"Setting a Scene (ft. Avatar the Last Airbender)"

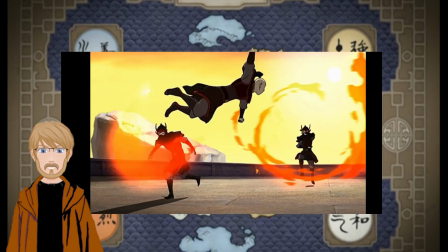1224s
However, if you really wanted to convey his scar to your audience, then you could have his section start with him getting dressed in his chamber and look in a mirror.
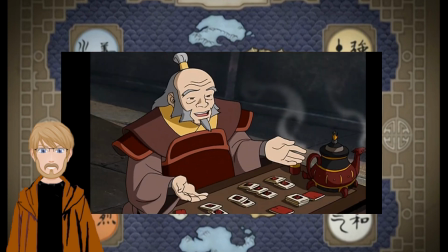1233s
While this is a viable option, I personally dislike it when stories force characters to look in a mirror just so the writers can show us what the POV character looks like.
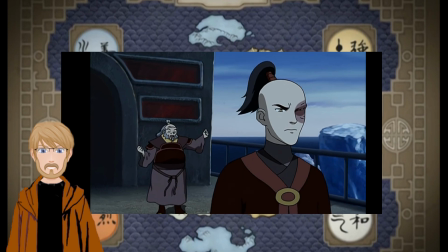1242s
My overall point is that it's fine to hold off on Zuko's scar until another point of view character looks at him,
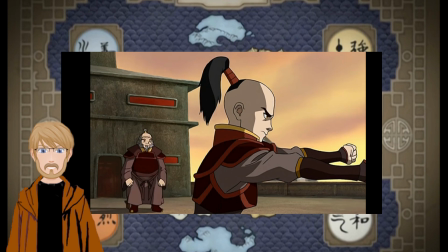1248s
or until the story makes him acknowledging it sensible.
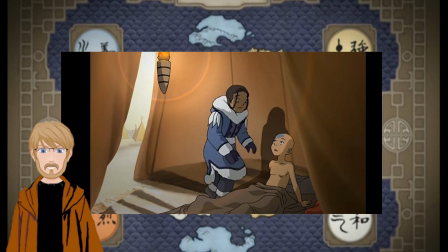1251s
As far as Aang is concerned, we don't have any of these issues with him since he's not the point of view character and is part of the story,
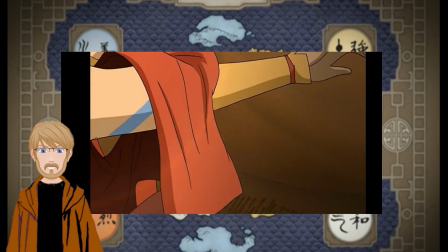1258s
and Katara's intrigue with him provides us with ample opportunity to describe him.
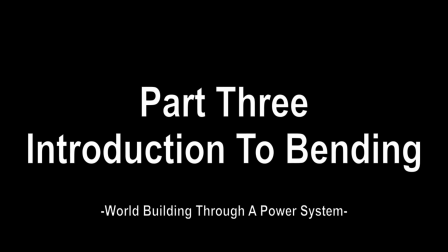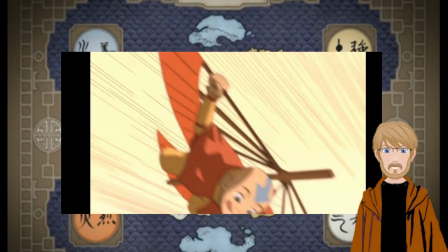1269s
Now I want to shift gears and spend some time talking about how the first episode of Avatar the Last Airbender introduces its power system.
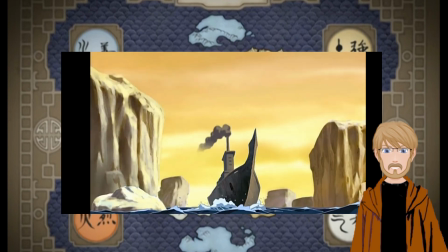1276s
Bending is one of my favorite takes on elemental magic for several reasons.
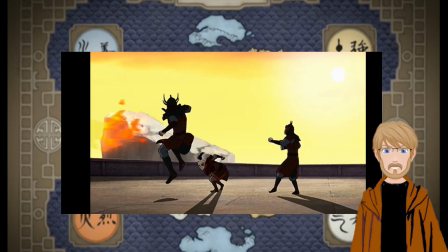1280s
However, this isn't a video on power systems, so I'm going to try to limit myself to only talking about how Avatar the Last Airbender goes about introducing bending in its first episode.
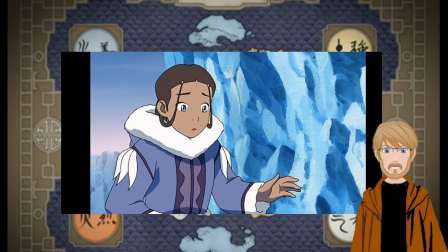1289s
The first example of bending that we get is with Katara near the beginning of the episode.
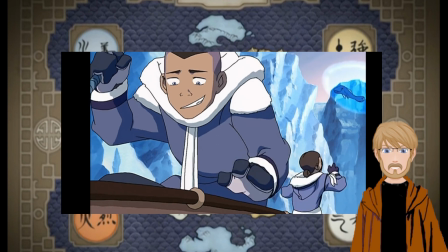1293s
This is a fantastic example of how to show and not tell, because during the scene,
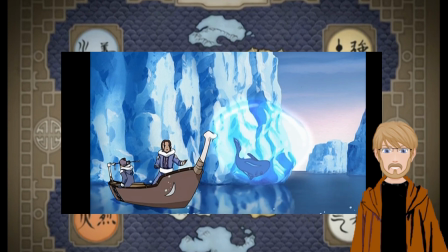1299s
neither of them talk about what bending is until after Katara demonstrates it.
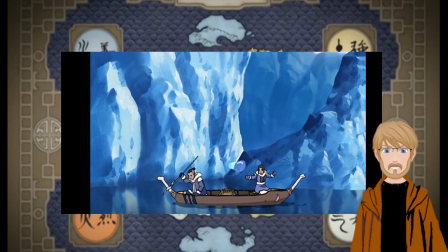1303s
Then, even when Katara tries to give us a wordy explanation of what water bending is, Sokka cuts her off and dismisses the importance of bending.
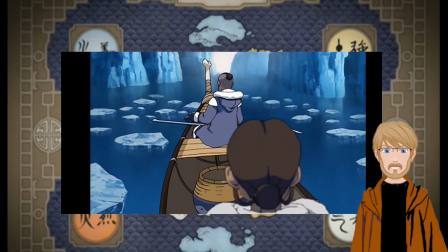1310s
This is great writing because the writers understand that in that moment, the history of the water tribe and the mechanics of water bending are not the focus of what's happening.
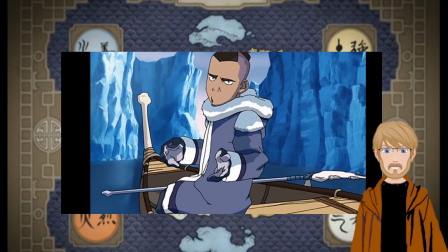1318s
Bending is simply something Katara can do, and is further expanded upon later, so right here in its introduction, a simple demonstration is all we need.
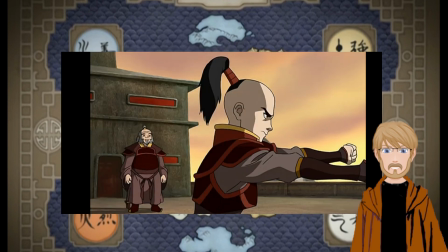1327s
This trend of demonstration preceding explanation happens again with both airbending and firebending.
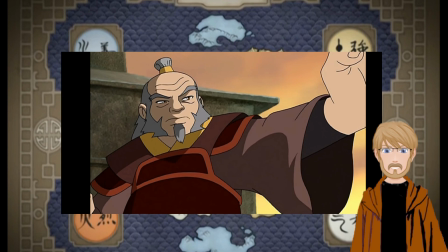1333s
When Katara and Sokka first meet Aang, no one talks about airbending until Aang sneezes himself out of the scene.
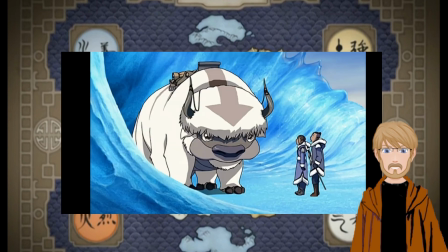1339s
And even then, we don't get any kind of detailed explanation on what airbending is until Aang demonstrates how his glider works in the village.
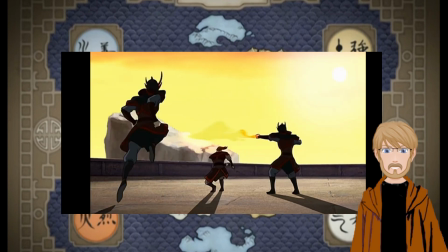1346s
As for firebending, we first see Zuko using it on his warship,
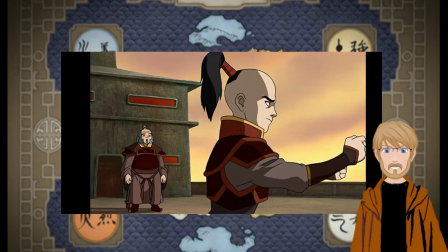1350s
but just like with waterbending and airbending, no one says anything about it until after we receive a demonstration.
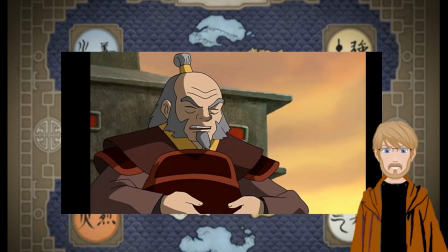1356s
Then, after Zuko's brief sparring session, we get a fundamental explanation of what firebending is from Iroh.
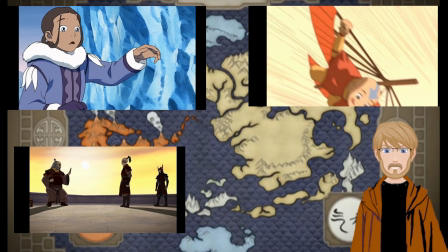1362s
Now, while introducing 3 types of magical powers in a single episode might sound like a lot, to me,
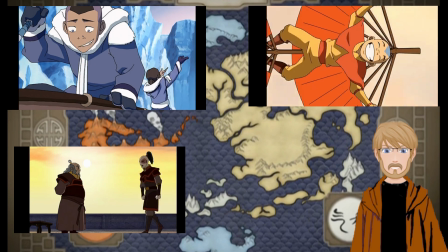1368s
the show makes it work because of the demonstrations and how they're brief, and the explanations we receive vary from person to person.
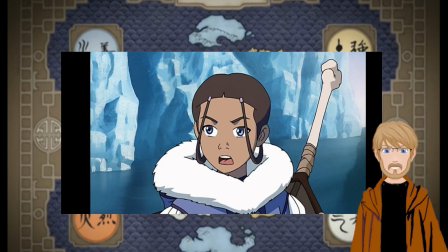1376s
What I mean by that is we get no explanation whatsoever in the first episode of what waterbending is,
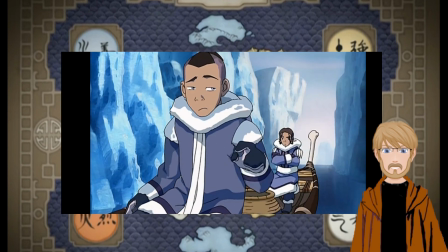1382s
because Sokka shuts off that conversation before it starts. With Aang, we get a simple explanation of how he uses airbending to fly.
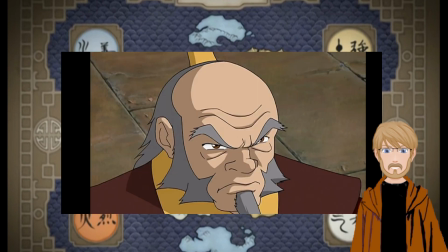1389s
Then with Zuko, Iroh provides an actual explanation of what firebending is.
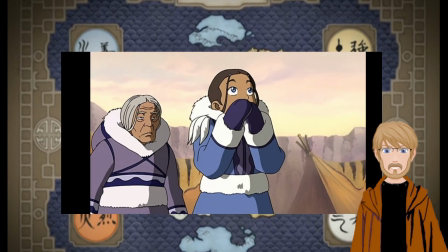1393s
Another thing I like about Avatar the Last Airbender is how it goes about introducing
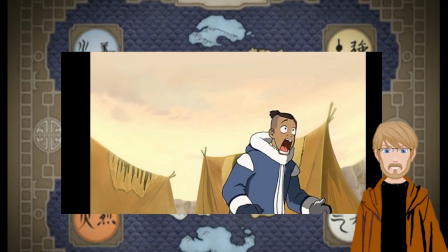1399s
bending and how they tie the power system into the personality and goals of the primary cast.
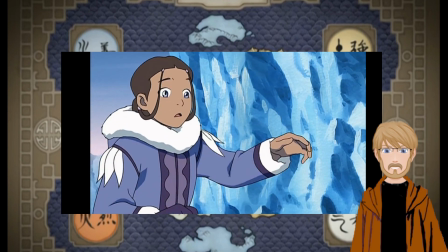1404s
For example, Katara is the only waterbender in the Southern Water Tribe, is inexperienced and has no one to train her,
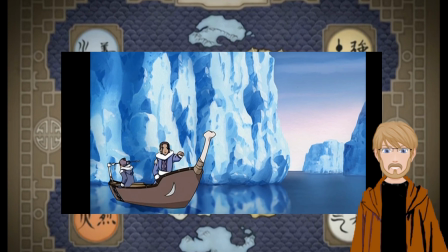1410s
so she has the least amount of working knowledge of bending, and so because of that we receive the least amount of information about her type of bending.
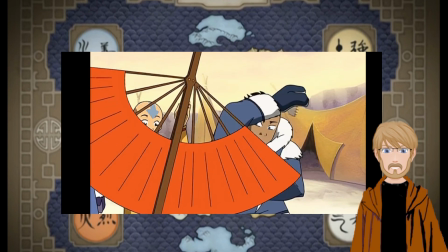1418s
With Aang, he is a master airbender, so he can bend as naturally as he breathes.
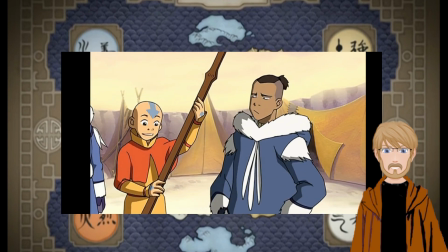1422s
This makes his need to explain unnecessary most of the time, but provides him with the knowledge he needs to explain when required.
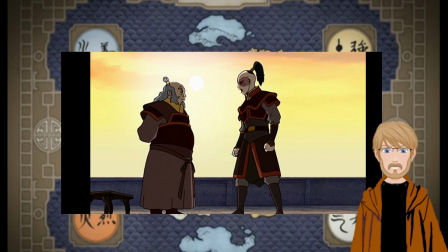1429s
Then with Zuko, he's like Katara in regards to him being a young bender who is trying to improve, so he does not say anything that teaches us about firebending.
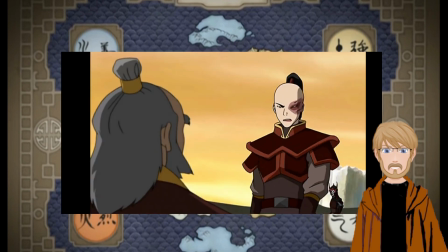1438s
However, unlike Katara, he has Iroh, one of the world's greatest firebenders, as a teacher,
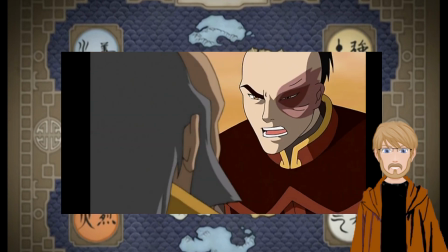1443s
so he has a source of knowledge that is able to educate him, and by extension us, on how firebending works.
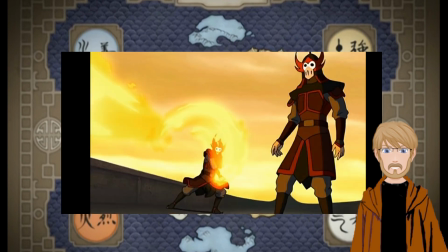1449s
And it's because of all of those variations that the introduction of bending does not feel clunky or like info dumping.
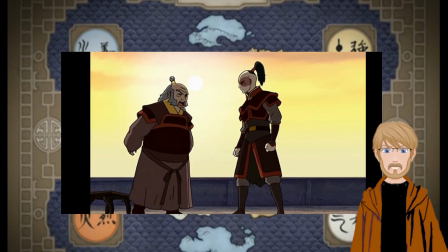1456s
I've mentioned this before in this video,
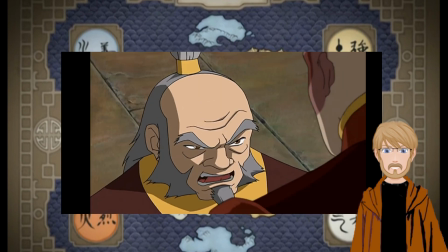1458s
but learning how to spread out the information your audience needs to understand your world is the key to keeping them from feeling overwhelmed and confused.